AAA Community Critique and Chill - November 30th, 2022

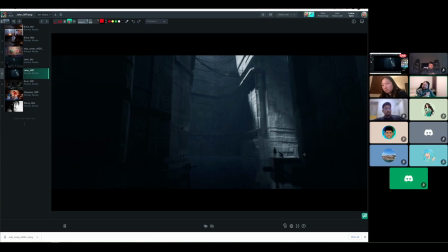(33:24)
specular or just like like getting those highlights um like to help read some of this this frame a bit more because you know you're right it's it's tough to tell where the the reflection ends and the actual object begins here as
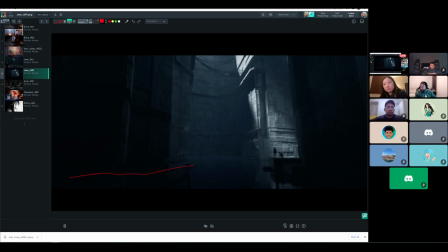(33:42)
well I mean like this is this is going super dark and
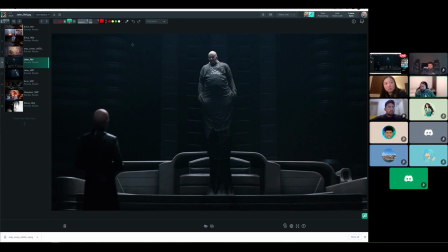(33:48)
this image like a lot of this would be super dark in this background if not for like these spec hits you know like popping out some of these objects like the crevices and then I mean in particular down here it's definitely this more like like
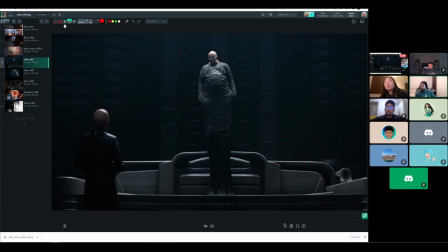(34:07)
down downward light um towards towards camera where
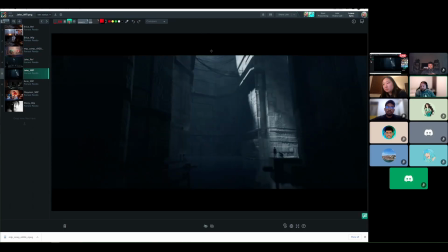(34:12)
like this this feels more like it's away from camera a little bit and and then getting that kind of wrap around this uh structure so
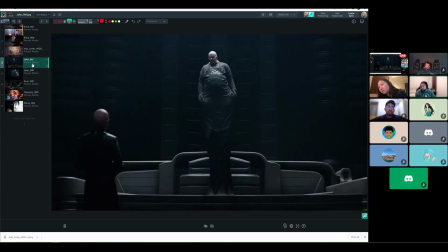(34:25)
if if the goal is to get closer to the reference maybe adjusting that this doing another version of this where there's been more focus on on getting the the subjects and the structures to read um by having more like of those spec hits
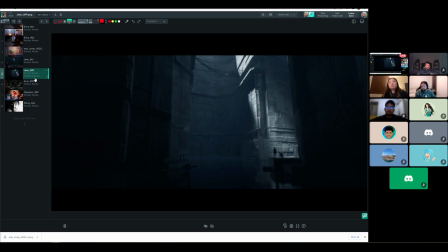but yeah i mean this one does a great job with just drawing my eye immediately to where they want it.
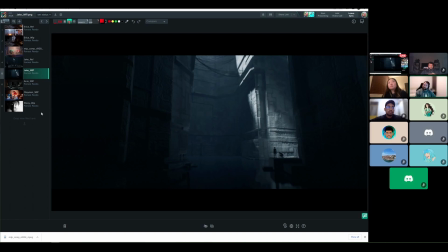(35:04)
Anybody else? Alrighty, well then next we will move over to Eris,
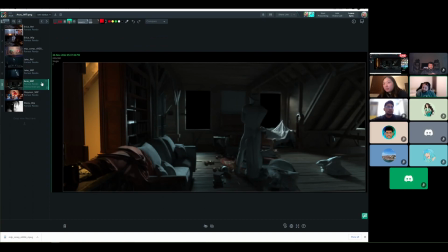(35:19)
which this one was submitted I think the first week we were on our little two-week break, but this is another Villeneuve film reference, so this is Blade Runner, the latest one that they were using.
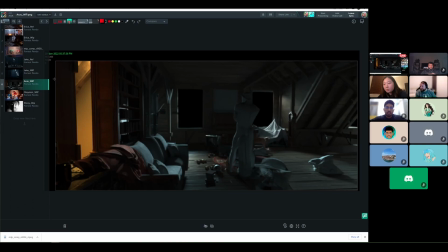(35:40)
um and similar similar thing where this i'll find the original while other people say things but specular spec spec hits are uh crucial in the the reference from this
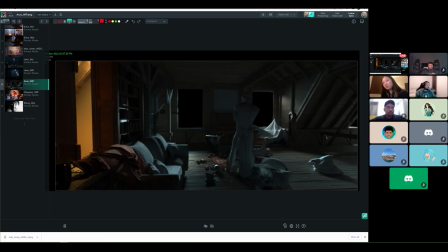yeah i love that they managed to get that um extra yellow section and on
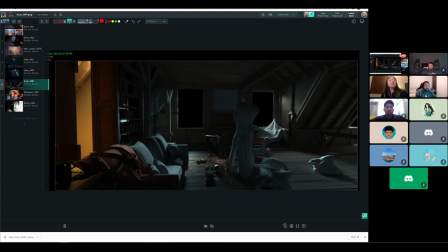(36:07)
the on screen left in there yeah i like that addition a lot anybody else
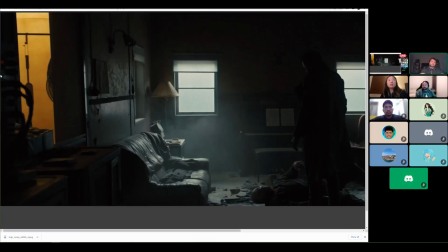(36:18)
um you said you said you're pulling up reference or no yep here it is okay this is the reference
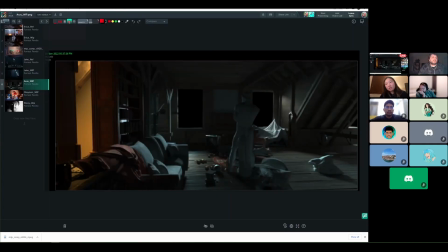(36:28)
so go back to the original so i think like for sure outside the window um i i just can say that this like the super dark black outside doesn't justify like that
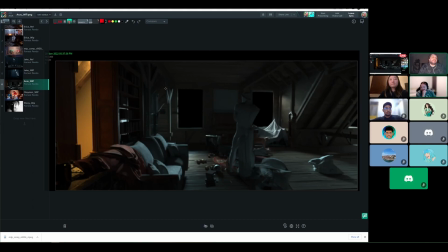(36:45)
nice highlight on that sheet so like i think the reference and seeing that like outside yeah yeah i think eventually there
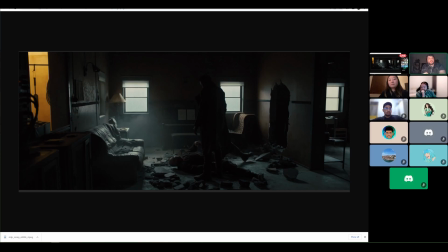(36:52)
will get that will be placed sure yeah i mean yeah it's super
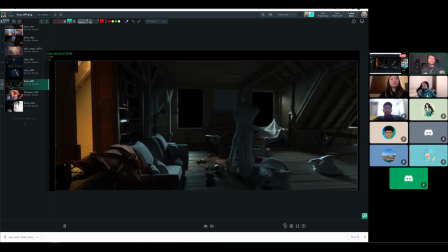(36:57)
clear that like they want that bright light coming in so like just getting that in there i think is gonna